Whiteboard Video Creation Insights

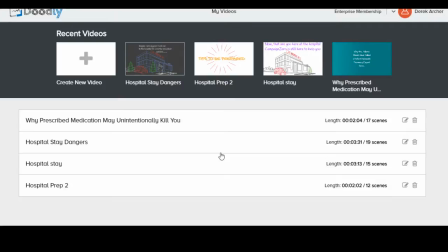[0:09]
Okay, and welcome to these insights on how to create a whiteboard video and kind of the best practices in creating a whiteboard video. So it's important to note that when you create a whiteboard video, you really start with the story.
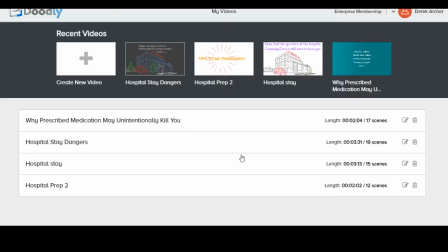[0:24]
You understand the story from beginning to end. And that's made easier by having a blog first to work with. So in this case, we've got several blogs to work with, and we take the content of those blogs and basically storyboard it out. You don't need to go ahead and do the whole blog as a video.
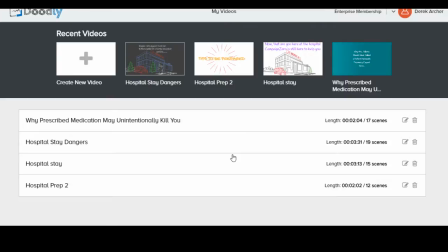[0:41]
Really, it's kind of the highlight, the core, the summary of that blog that gets changed into a video. So you kind of see, this is the very first one here
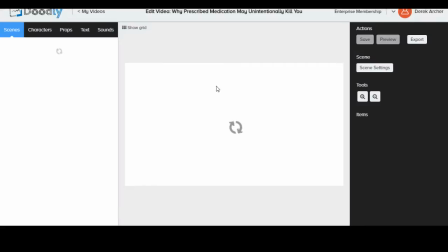[0:52]
this is for one of the blogs about prescribed medication. And in this particular one, I chose to go ahead with some neutral colors, sort of some branded colors too.
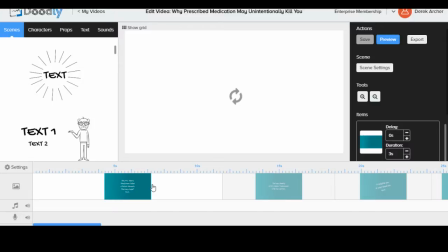[1:02]
So this kind of aquamarine is a color that is used a lot with values-based patient advocates.
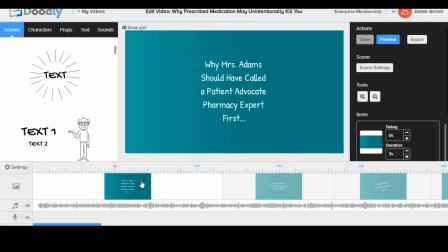[1:08]
And so that's the background here. I decided to treat this as a glassboard video, which you can actually change by coming over here and clicking the settings button.
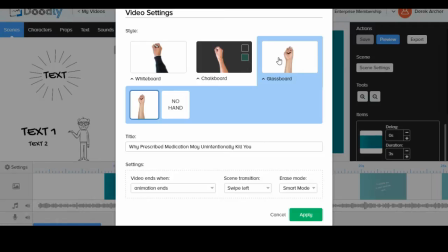[1:18]
When you do that, you can choose which kind of video you want. So glassboard and with a hand. That's how we did that there.
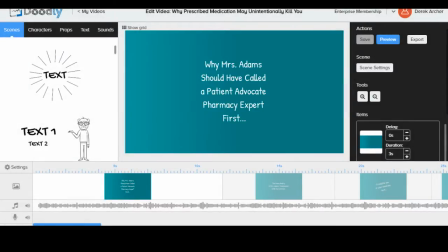[1:24]
So that's a fun, creative way to create a video, and it also looks professional, crisp, and clean.
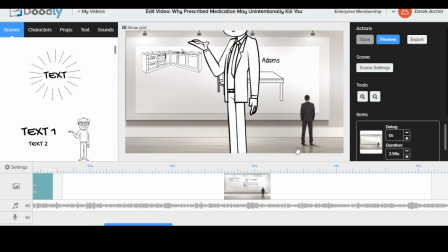[1:30]
It's not overboard. In this particular scene here, what I did is I ended up, let's go ahead and remove this guy. That guy was thrown in later. So don't need him there. So let's take him out.
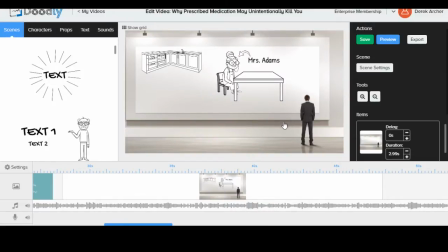[1:46]
Yep. Let's take him out. There we go. So in this one, what I did here is I actually threw in a background image. So this image is of a guy looking at a big blank banner. And then what I did in the whiteboard video is I just went ahead and put my contents,
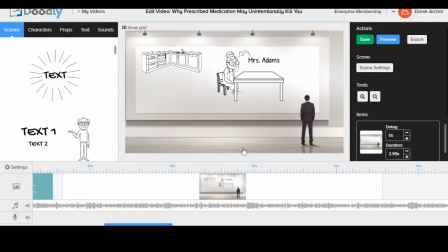[2:04]
my graphics, my text inside the constraints of that banner there.
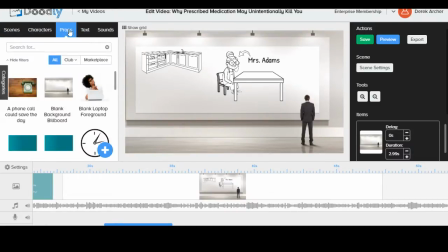[2:09]
So if you come here to, I think it's under props, you can see right there, it's a blank background billboard. So you can use that image as well for the background on these whiteboard videos, and that's fun. So yeah, anyways, this is just a really crisp, clean story. It's simple, it's to the point.
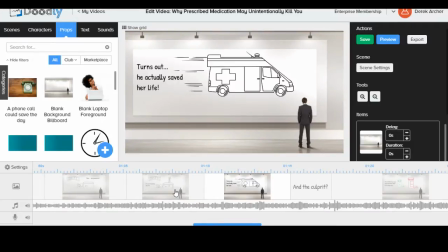[2:27]
Whenever you're kind of building a story, as you know, it always has climax, right? So this is a good example of a story that was built from beginning to end with climax. It tells the beginning of it, kind of what was going on.
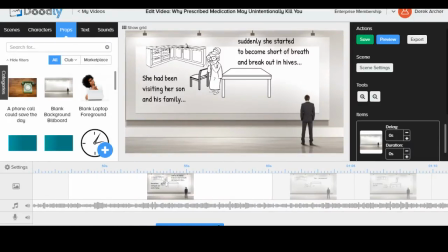[2:38]
It sets the stage. You know, she's had shortness of breath, and then all of a sudden they have to call emergency services, and barely saves her life.
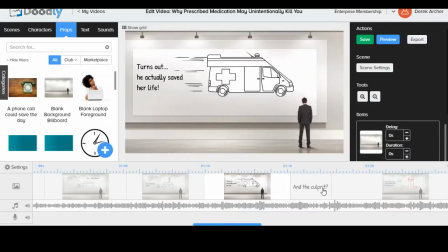[2:48]
But then you're like, why? What was going on? So it was kind of setting the stage, building this momentum, but you still don't have any resolution. And so then you find resolution when it explains why Mrs. Adams had that difficulty. It was because of mixed medications.
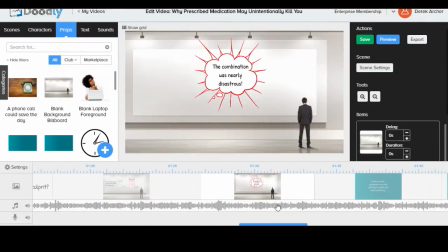[3:05]
And so then it's human nature to feel some release, some relief when you find that resolution,
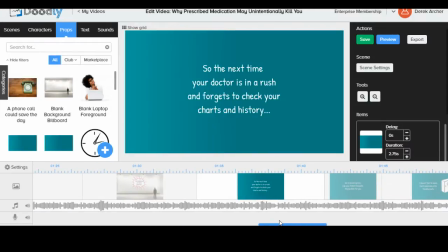[3:12]
understand what was going on, and then it kind of comes down and does the points of application, right? So with every story, you've got the context, you've got the setting, you're setting the stage for the story,
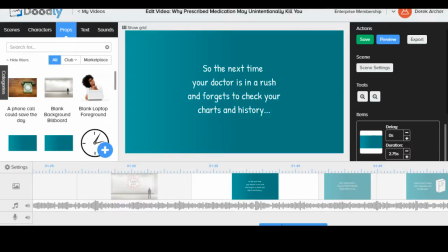[3:25]
you're talking about the protagonist, the antagonist, like what are the key players here, whether that's a person or an idea or a product. That is what the story's about. Now something either happens to that product or that product does something, and then we find that in the climax,
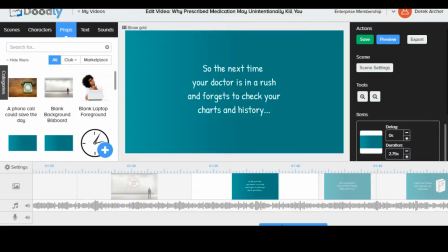[3:42]
and then we find our resolution, and then we find our application. And the application in this case is, you know, make sure you double check.
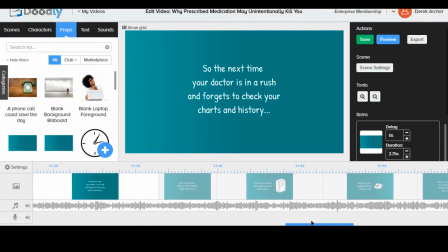[3:50]
Don't take everything your doctor says as gospel truth. Just double check it.
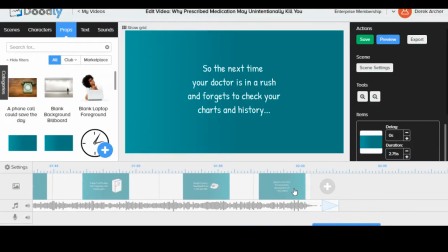[3:55]
And the best way to double check that perhaps is to call your patient advocate or someone else who's familiar with the medical industry to help save you from making the same bad mistake. Now, if you're selling a product, then your application would be, you can buy this product now for $19.95 for a limited time, right?